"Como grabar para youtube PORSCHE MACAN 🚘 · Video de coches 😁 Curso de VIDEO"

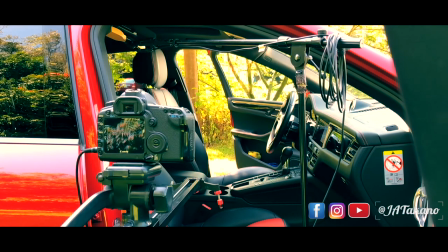(3:06)
Y claro, aceptará tu presupuesto sin problema he creado algunas herramientas para mi
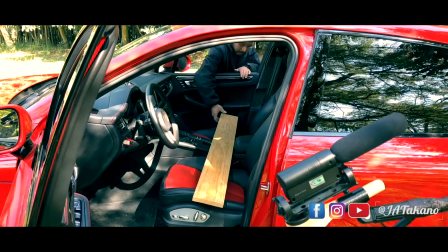(3:13)
producción según mi necesidad ya lo verán en otros vídeos y por ejemplo para
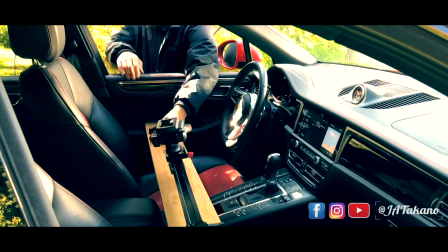(3:19)
algunas tomas del tablero uso una madera como soporte para que el slider esté muy estable
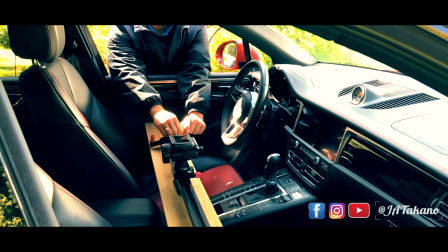(3:26)
si el slider no está estable no tiene sentido utilizarlo esta fue
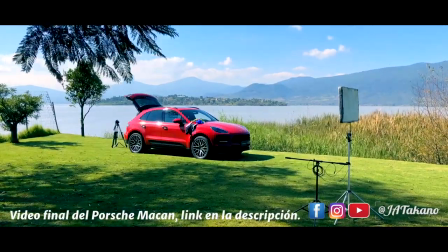(3:32)
la grabación de la entrada del vídeo estábamos en duda si la grabación lo hacíamos en el
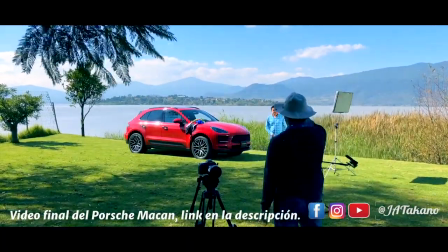(3:39)
hotel uca sanastacua o llegando a puebla pero al ver ese paisaje realmente
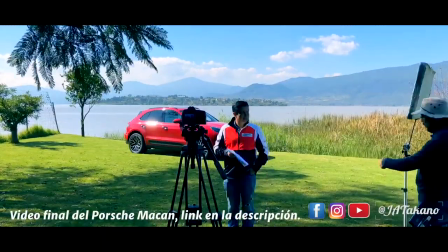(3:46)
estábamos asombrados y decidimos que era una buena locación para iniciar el
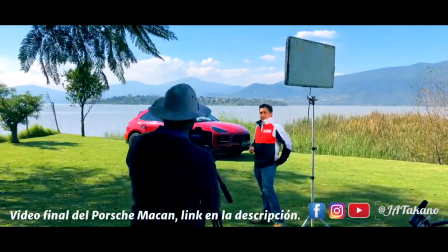(3:53)
vídeo ahí en las intervenciones en un siempre es necesario dirigir un poco
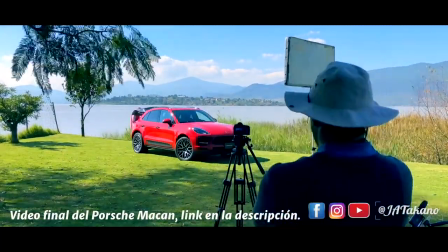(4:00)
sobre todo en la interpretación del texto no sólo se debe decir sino
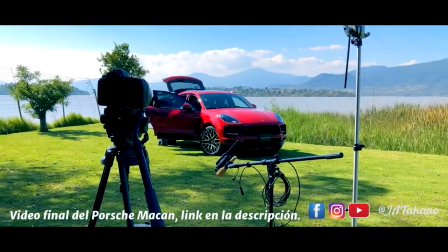(4:06)
ensayar ensayar y ensayar el cómo decirlo revisar el
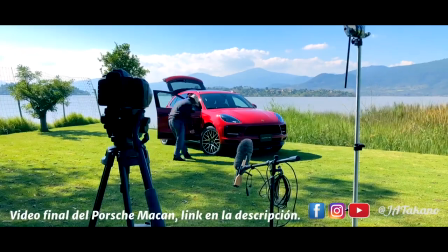(4:13)
texto para el nivel de la grabación de audio y acomodamos el emblema de la marca
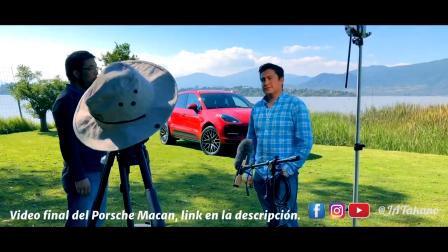(4:19)
siempre tiene que estar derecho y con el reflex rellenamos la luz del sol para una buena
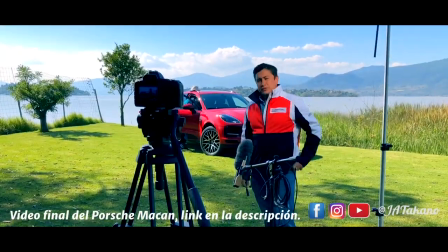(4:26)
iluminación aunque estemos en exterior siempre se puede iluminar.
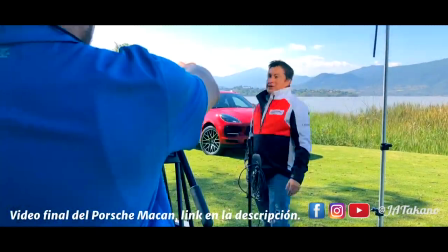(4:31)
Siempre hay un objetivo en un vídeo o al menos siempre debes plantearte tú un
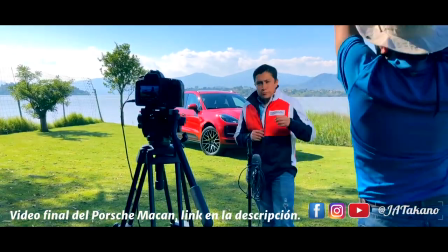(4:37)
objetivo en los vídeos que produzcas y sería mejor que sea medible,
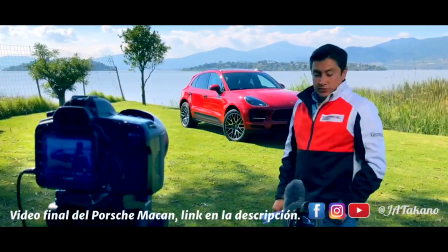(4:43)
objetivo y alcanzable. Es por eso que es necesario hacerte las preguntas fundamentales para trazarte
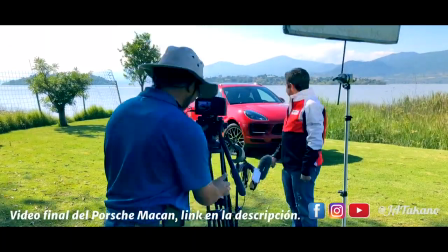(4:51)
un objetivo y por supuesto alcanzar para el ritmo que iba a tener este vídeo
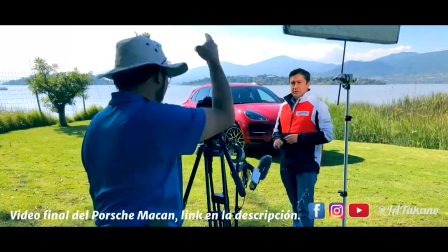(4:57)
realizamos 120 tomas aproximadamente produce con cariño con
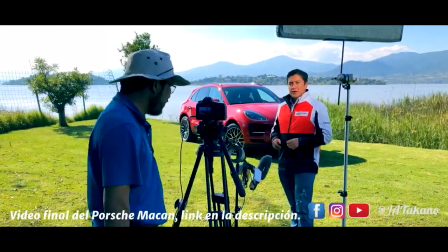(5:03)
gusto con paciencia y muchísima dedicación no te desesperes
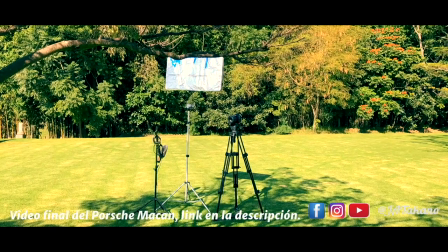(5:10)
ahora tocó describir el diseño exterior del porsche mccann es una super
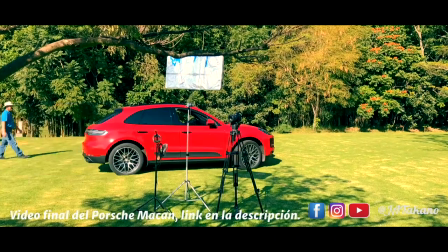(5:17)
camioneta hicimos algunas intervenciones explicando los detalles que lo hacen una camioneta completamente
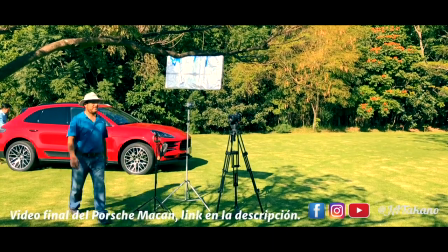(5:25)
deportiva una y otra vez una y otra vez no importa cuántas
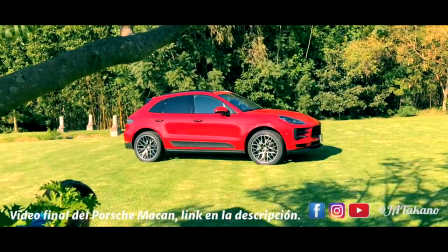(5:32)
veces lo graves lo importante es que quede bien y como te lo habías imaginado al inicio y
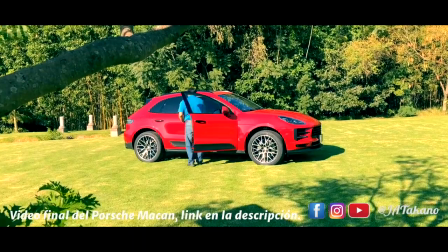(5:39)
claro aprovechamos para producir algunas fotos de contenido para las redes de chava
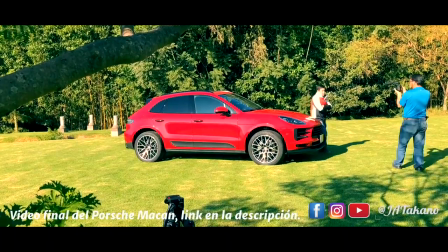(5:44)
sd siempre se puede aprovechar el cambio de locación para producir contenido adicional.
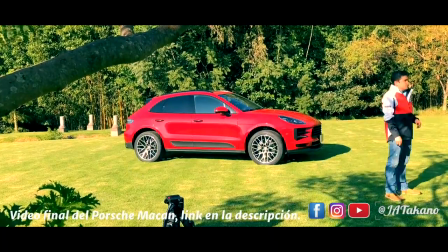(5:50)
Partimos en dos la intervención en ON para poder partir la escena.
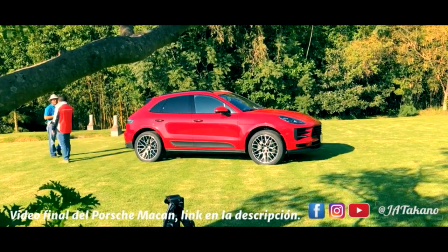(5:55)
Así, sin romper el eje, hicimos la primera parte y luego retomamos para la parte trasera del Porsche.
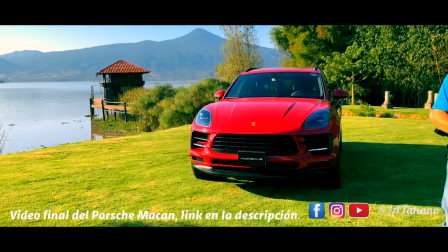(6:01)
El tiempo que inviertas en la realización y que tus tomas sean perfectas te ayudará en tu flujo de trabajo en la edición.
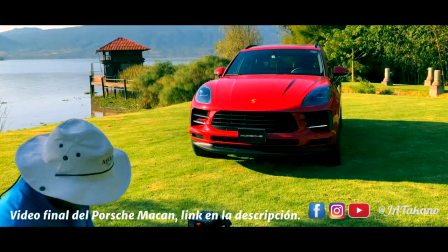(6:09)
Piensa en el encuadre, la iluminación, la estética, los colores,
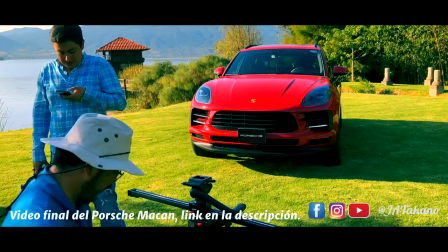(6:15)
las texturas, el ángulo de la cámara y el movimiento que tendrá la toma.
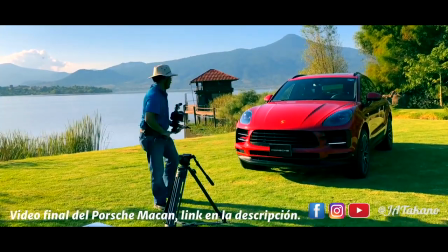(6:20)
Todo eso es fundamental para acompañar la producción general y así las
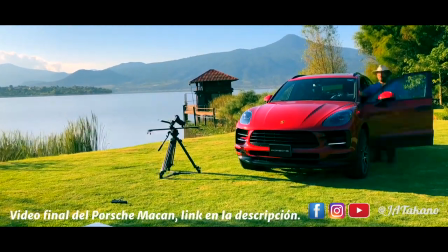(6:25)
tomas de detalle te servirán para vestir algunas partes mencionadas en el ON.
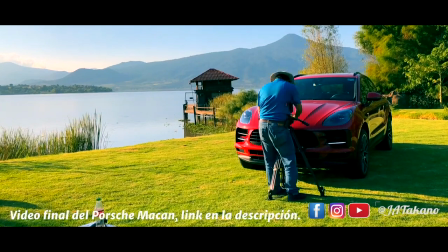(6:31)
El Porsche Macan sí es una super camioneta y su diseño es increíble por donde se le mire.
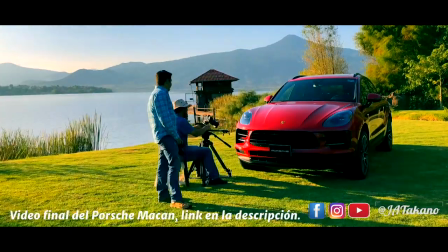(6:39)
Pero aunque parezca fácil, igual nosotros como realizadores debemos fijarnos en
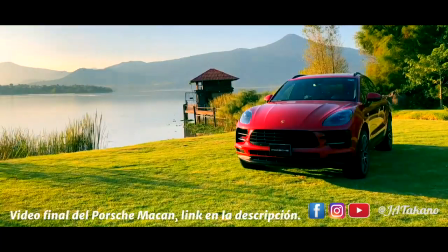(6:46)
esos detalles que llamarán la atención y resaltarán su belleza. En cada grabación estoy enfocado y concentrado.
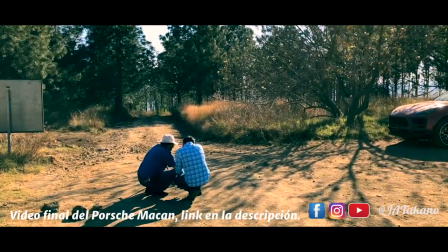(6:55)
No te olvides, concentrado y enfocado.
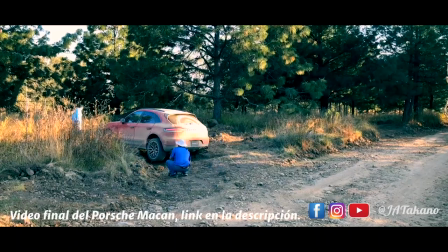(6:58)
Ha sido una gran oportunidad para explorar nuevas técnicas de grabación.
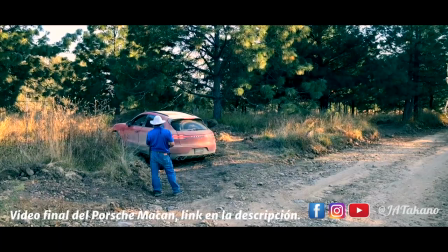(7:05)
Pensar en la edición cuando estás grabando y que todo fluya.